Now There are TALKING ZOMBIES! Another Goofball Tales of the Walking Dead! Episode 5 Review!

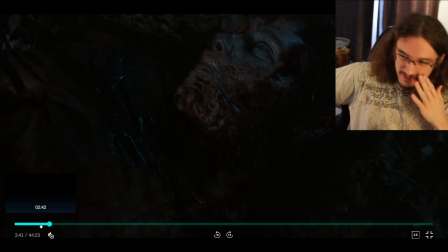(4:09)
And here it's like, if she did it once, if she was one time, like,
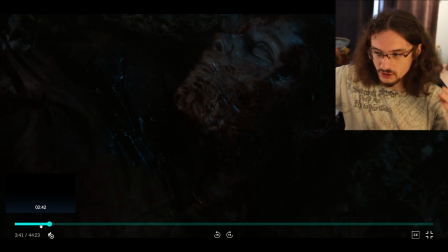(4:15)
you're a murderer, like the hallucination thing, that's fine.
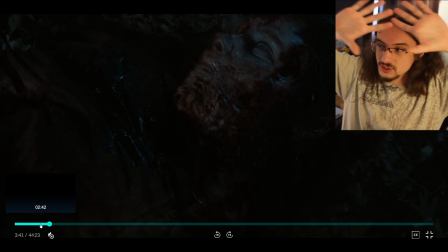(4:19)
But to go this whole episode, like several minutes,
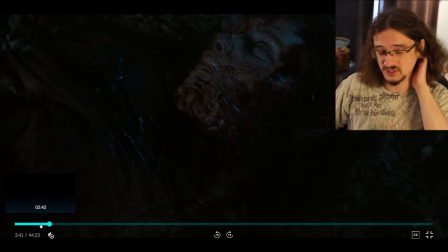(4:24)
like half the episode, this zombie's talking, it's really goofy.
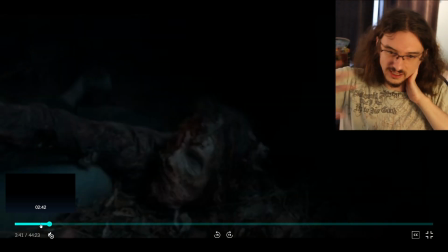(4:29)
It's again going out into the La La Land ridiculousness. That was episode 2. In episode 2, they justify it by, it was just a hallucination. So they're doing that same thing here.
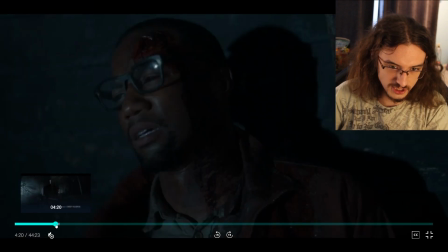(4:42)
And, like, you can only go so far with the hallucinations before the show isn't grounded anymore. And we're way past that point, if I'm being honest. So, yeah, I really hate the talking zombie.
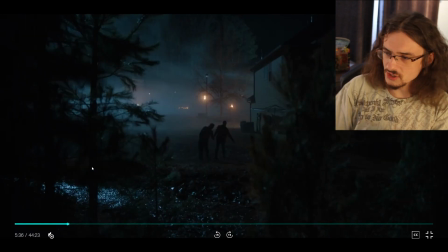(4:54)
I'm not gonna lie, like I cannot stand it. Also, he bashes this thing in the head, but she could still walk around. What the fuck, dude? You didn't finish the job. You're gonna potentially break your prosthetic leg.
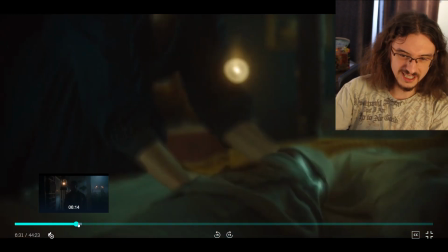(5:08)
You might as well finish her off. You know what I mean? So we get these flashbacks a little bit as we go.
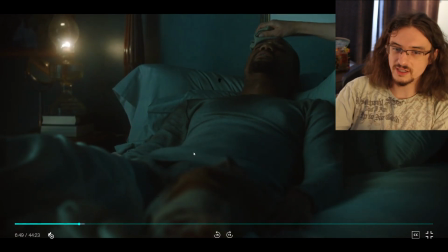(5:15)
And what the hell were they thinking? You guys see the film grain effects,
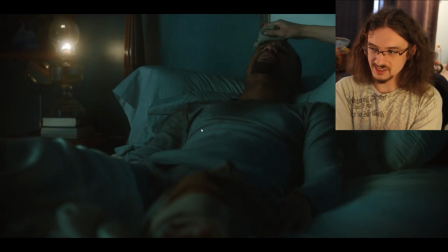(5:21)
and the audio is made mixed to sound like old microphones and old speakers. What were they thinking? That only makes sense if you're looking at, like, if in the film itself,
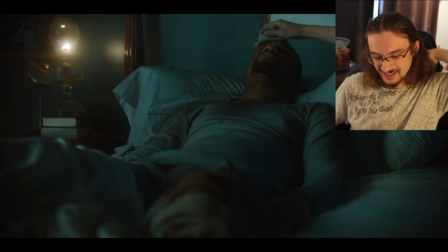(5:36)
the footage is from a film camera. There's, I don't know, they could have just done, like, a toned-down color thing. They didn't even need to do anything. Like, we know this is a flashback. You don't need any kind of visual signifier that this is a flashback.
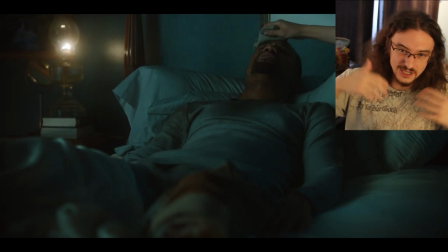(5:52)
We don't need the film grain effects. We don't need the audio that makes it hard to hear what they're saying. I had to turn on subtitles because it's harder to hear what they're saying because the fucking audio is mixed to sound bad. What were they thinking? Okay, so I guess he's a newcomer to this area and he gets saved by them.
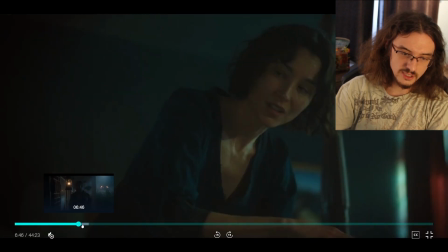(6:10)
They help him out. Okay, great. Apparently they're French and they're in Maine, which is like, okay, I didn't know that there was French colonies in Maine. The music is like this jazzy stuff, so I thought they were going for New Orleans for a second.
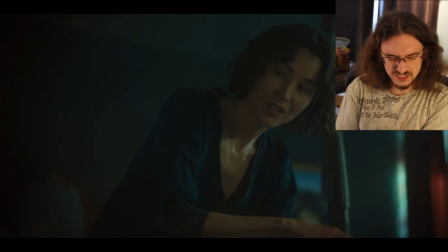(6:25)
It's just really weird tone. I don't know, is jazz a Maine thing too? Is that like a French thing? I thought jazz was like more of an American thing, but I don't know. Maybe I'm off base with that. I don't really know. The music is over the top is what I'm getting at. We'll get at a little bit more of these flashbacks later.
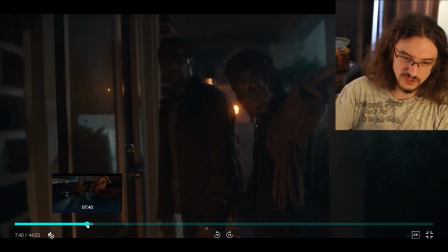(6:43)
But yeah, I mean, the flashbacks are okay. But look, not only is she talking, she's fucking, the zombie is pointing, telling him where to go, and telling him which house number to go at.
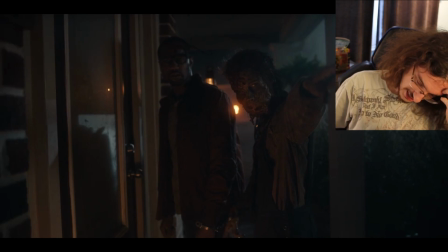(6:57)
If he doesn't remember, how is he hallucinating this zombie telling him shit?
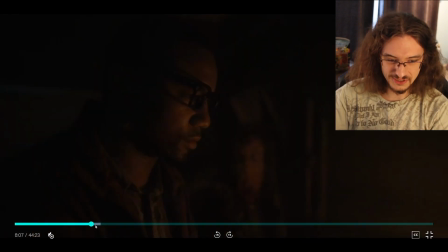(7:05)
I'm getting triggered, guys. Getting very triggered. So he goes into this house where he was being saved and stuff.
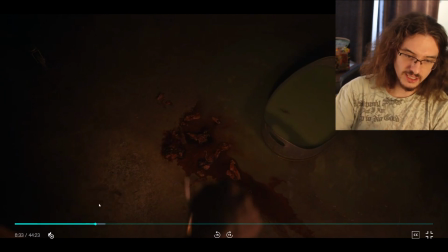(7:12)
He finds the scene of the crime. We'll get back to this later. It's a very, very silly situation in my opinion.
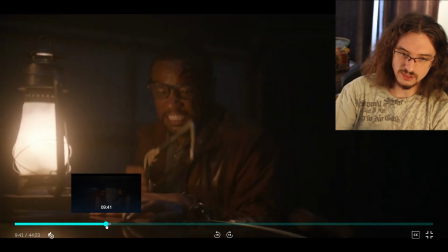(7:19)
But he's looking around. He's got a lantern, which is like, where did he get the match? Again, I'm overthinking it probably. And then he finally like cuts her hand off and frees himself from the thing.
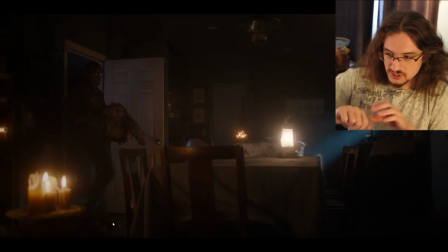(7:33)
Which is kind of funny because in the flashback later, he just, like, does a screwdriver and is able to get the kid out of the handcuffs. So I don't get why he couldn't do that. I mean, there's a toolbox there.
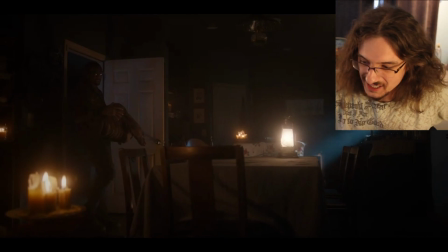(7:46)
He was able to unlock the handcuffs no problem when it's the kid.
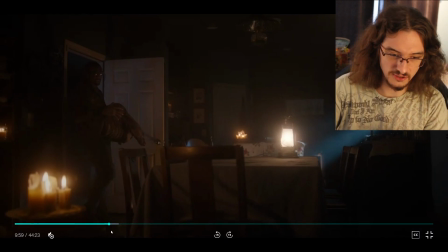(7:51)
But when it's him, he has to resort to cutting her arm off. Which is, like, okay.
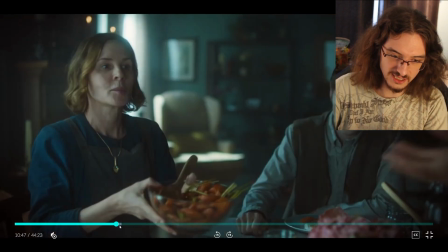(7:57)
Here we get a flashback dinner scene. And, I mean, these scenes are okay.
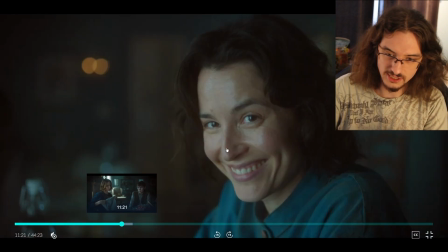(8:02)
We're just introducing the son character. And there's this budding relationship going on. And, I mean, I don't know. The chemistry's okay. It's just, like, hard to really buy into it.
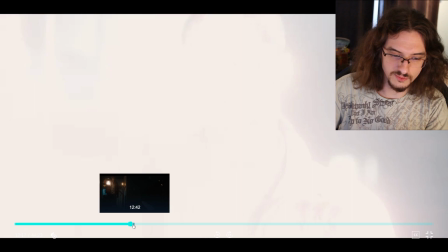(8:14)
But, yeah, and then we go more flashbacks.